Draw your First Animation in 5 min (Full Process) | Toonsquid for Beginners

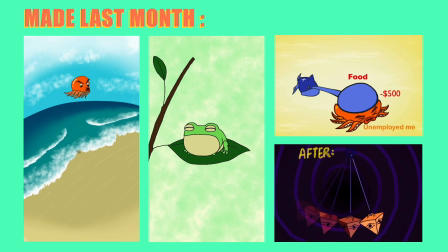(0:00)
I didn't know I can draw this in just 5 minutes, only until I started self-learning animation last month and made these silly animations.
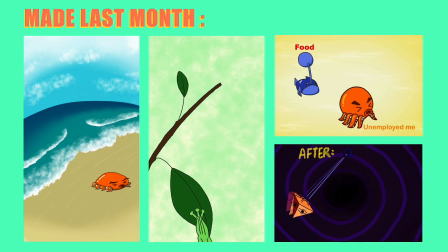(0:08)
I know they are not professional, but the point is to get started.
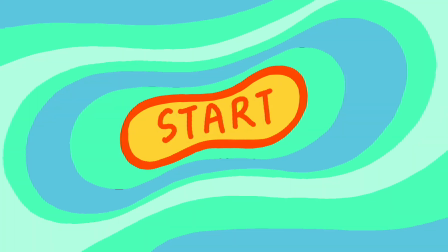(0:12)
Follow this video to draw your first animation or just watch to see how it's done.
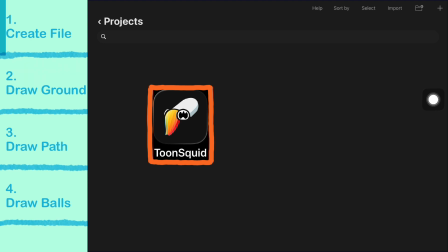(0:18)
I'm using Toonsquid on iPad in this tutorial. You may use your own application and still follow my process.
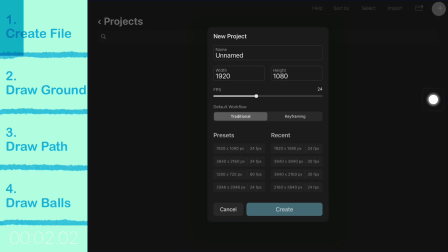(0:25)
Now go ahead and create a file. Change the name
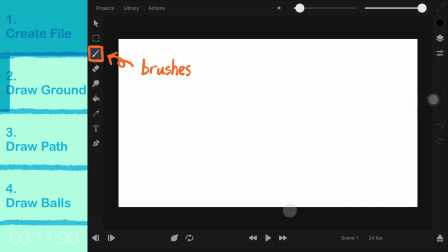(0:34)
and press create. Then you can select the brush. Pick the one you like to draw on the canvas. Before drawing the balls, we should have a ground for it to land on. You can hold your finger or pencil to make the line straight.
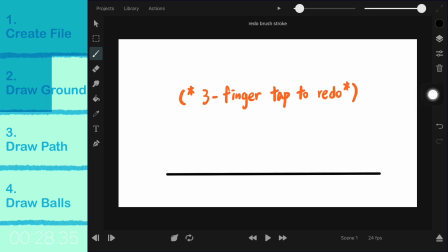(0:51)
Tap 2 fingers to undo and 3 fingers to redo. Now open the timeline.
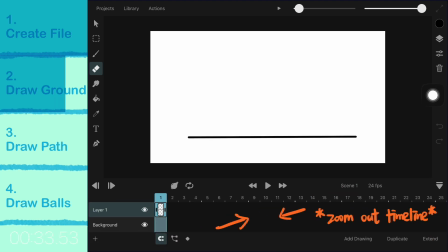(0:58)
Pinch to zoom out the timeline to 2 seconds.
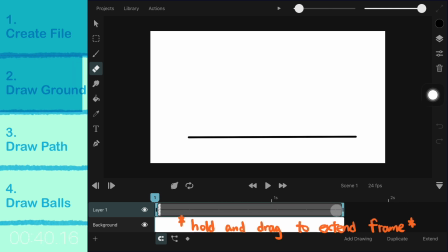(1:03)
Hold and drag the edge to extend the frame so that the ground stays when the ball is bouncing.
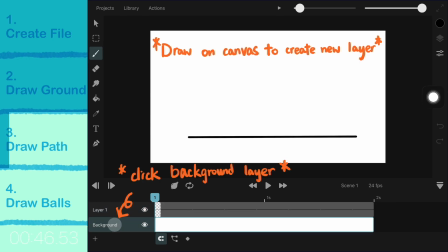(1:09)
Now you can draw the path of the ball. Click the background layer, then draw on the canvas to create a new layer.
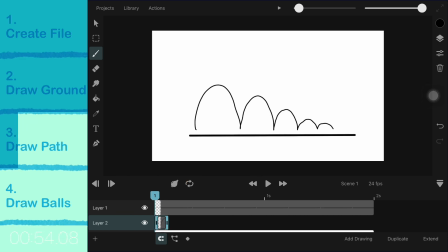(1:17)
You're also gonna extend the frame because you need this as a guide to draw the ball. Now I'm using the selection tool to move the grid. I'm moving it closer to the ground.
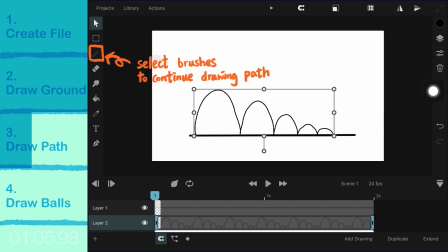(1:30)
Go back to use the brush to finish off the path. Now I'm drawing the extreme point first, and the spacing is small because the ball is low at these points. Also notice the difference in spacing between these points. That reflects the speed of the ball.
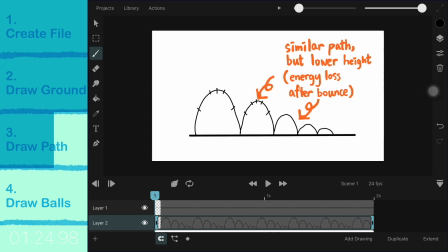(1:48)
The next 2 paths are similar, but with a lower height, because energy is lost after each bounce. For the last 2 bounces, I'm putting much less frames because the timing error is much less.
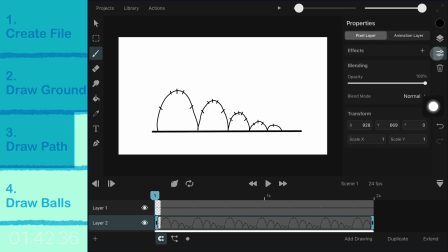(2:04)
Now click the layer properties to lower the opacity of the path. This will make it less disturbing when drawing the balls.
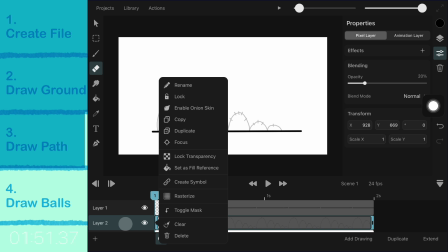(2:15)
I'm also locking the layer to prevent accidental editing to the grid.
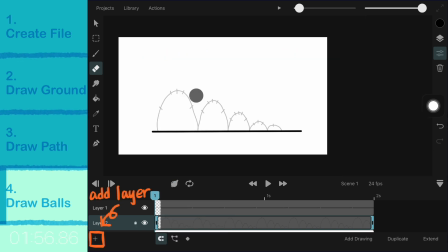(2:20)
Now we can finally start to draw the balls. Click the plus button to add a new layer.
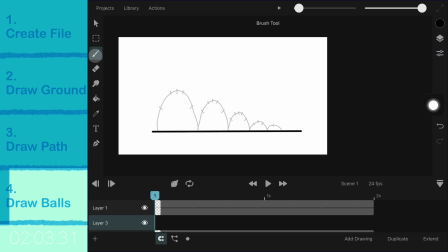(2:26)
Use the brush. Zoom in the canvas a bit.
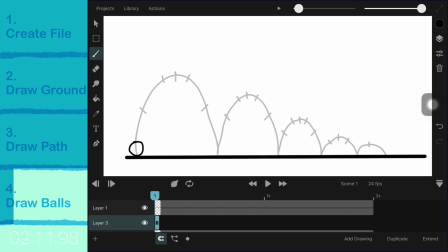(2:34)
Now you can draw your first ball. Make sure to turn on the onion skin to show nearby frames. Click the right arrow to go to the next frame. The ball should be squashed for this frame to set anticipation to jump.
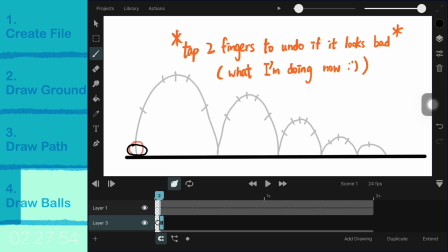(2:51)
You can tap 2 fingers to undo and redraw the frame like what I'm doing now. One more thing to note is that the volume should be maintained even if it's squashed or stretched.
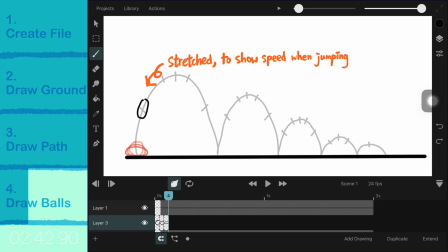(3:07)
Now I'm stretching the ball to show that it's moving up fast. For the next few frames, they are not stretched because the ball is moving slow when it's reaching the top. I'm also drawing more frames at the top because the ball is the slowest and stays for longer.
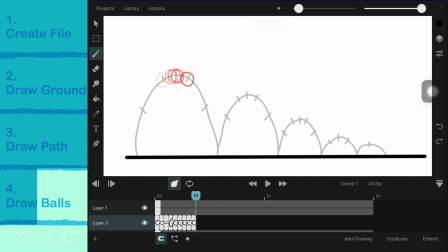(3:25)
When the ball falls down, it's moving fast and is stretched again. And when the ball hits the ground, the bottom part should be flattened by the impact, and then the whole ball is squashed.
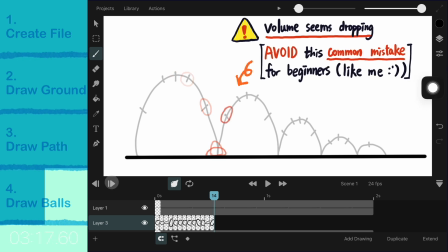(3:40)
The next bounce is just similar, but notice how the volume drops when I'm drawing more frames. Try to avoid this. This is a common mistake beginners make, including me.
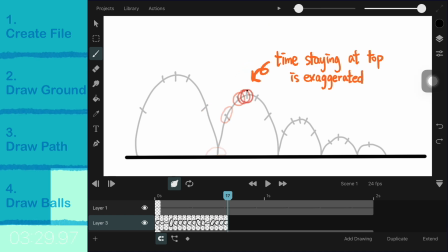(3:54)
Another thing you may notice is that there seems to be way too many frames at the top, which I actually do this on purpose to exaggerate the visual effect.
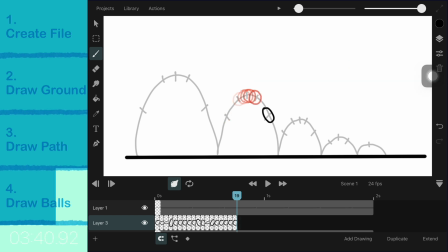(4:03)
A good thing in animation is that you don't always have to be exact, but you still have to be consistent. Just like how I'm making the ball less squashed in this bounce. Also after each bounce, the ball will be gradually losing its height.
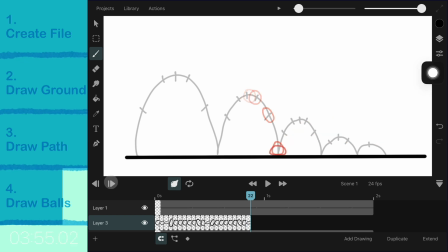(4:19)
You should also maintain the volume or the area of the object, which I didn't do well. And when I'm drawing the frames for this bounce, I actually drew 1 less frame at the top. Once again, it may not be exact, but it's showing that the ball is staying less time in the air.
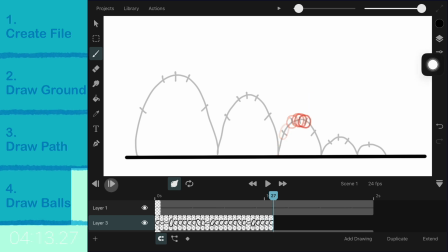(4:36)
The key is to make the animation feel right, but make some difference to make it more interesting than the real life. For the last 2 bounces, I'm drawing the ball even less squashed and draw much fewer frames. Notice when the ball hits the ground, I didn't even draw another frame for that.
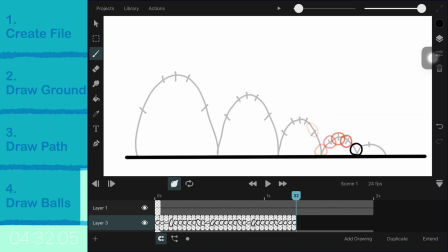(4:55)
Cause the impact is so weak that it doesn't even need that much time to absorb the energy. The ball at the final jump doesn't even look squashed. Finally, before the ball comes to a stop, I do an ease out to make the ending smoother.
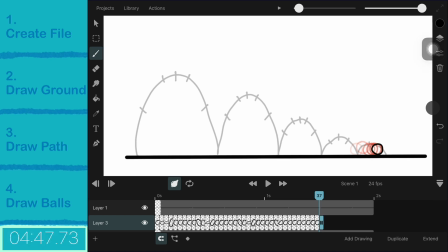(5:12)
And that's it. Doesn't even need 5 minutes. Now go and click the last frame on the timeline. Hit the play button to see the ball bouncing. It's not perfect, but it's a good start.
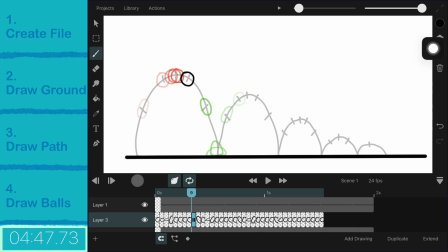(5:24)
You may also go and hide the grid to see the ball bouncing more clearly.
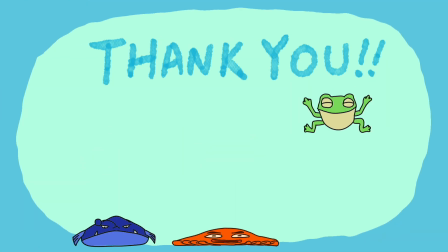(5:32)
Thank you so much for watching till the end. I'll be sharing my knowledge and progress in this channel.
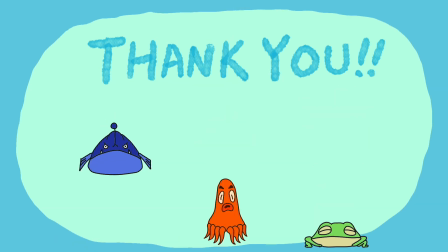(5:38)
Subscribe to learn with me.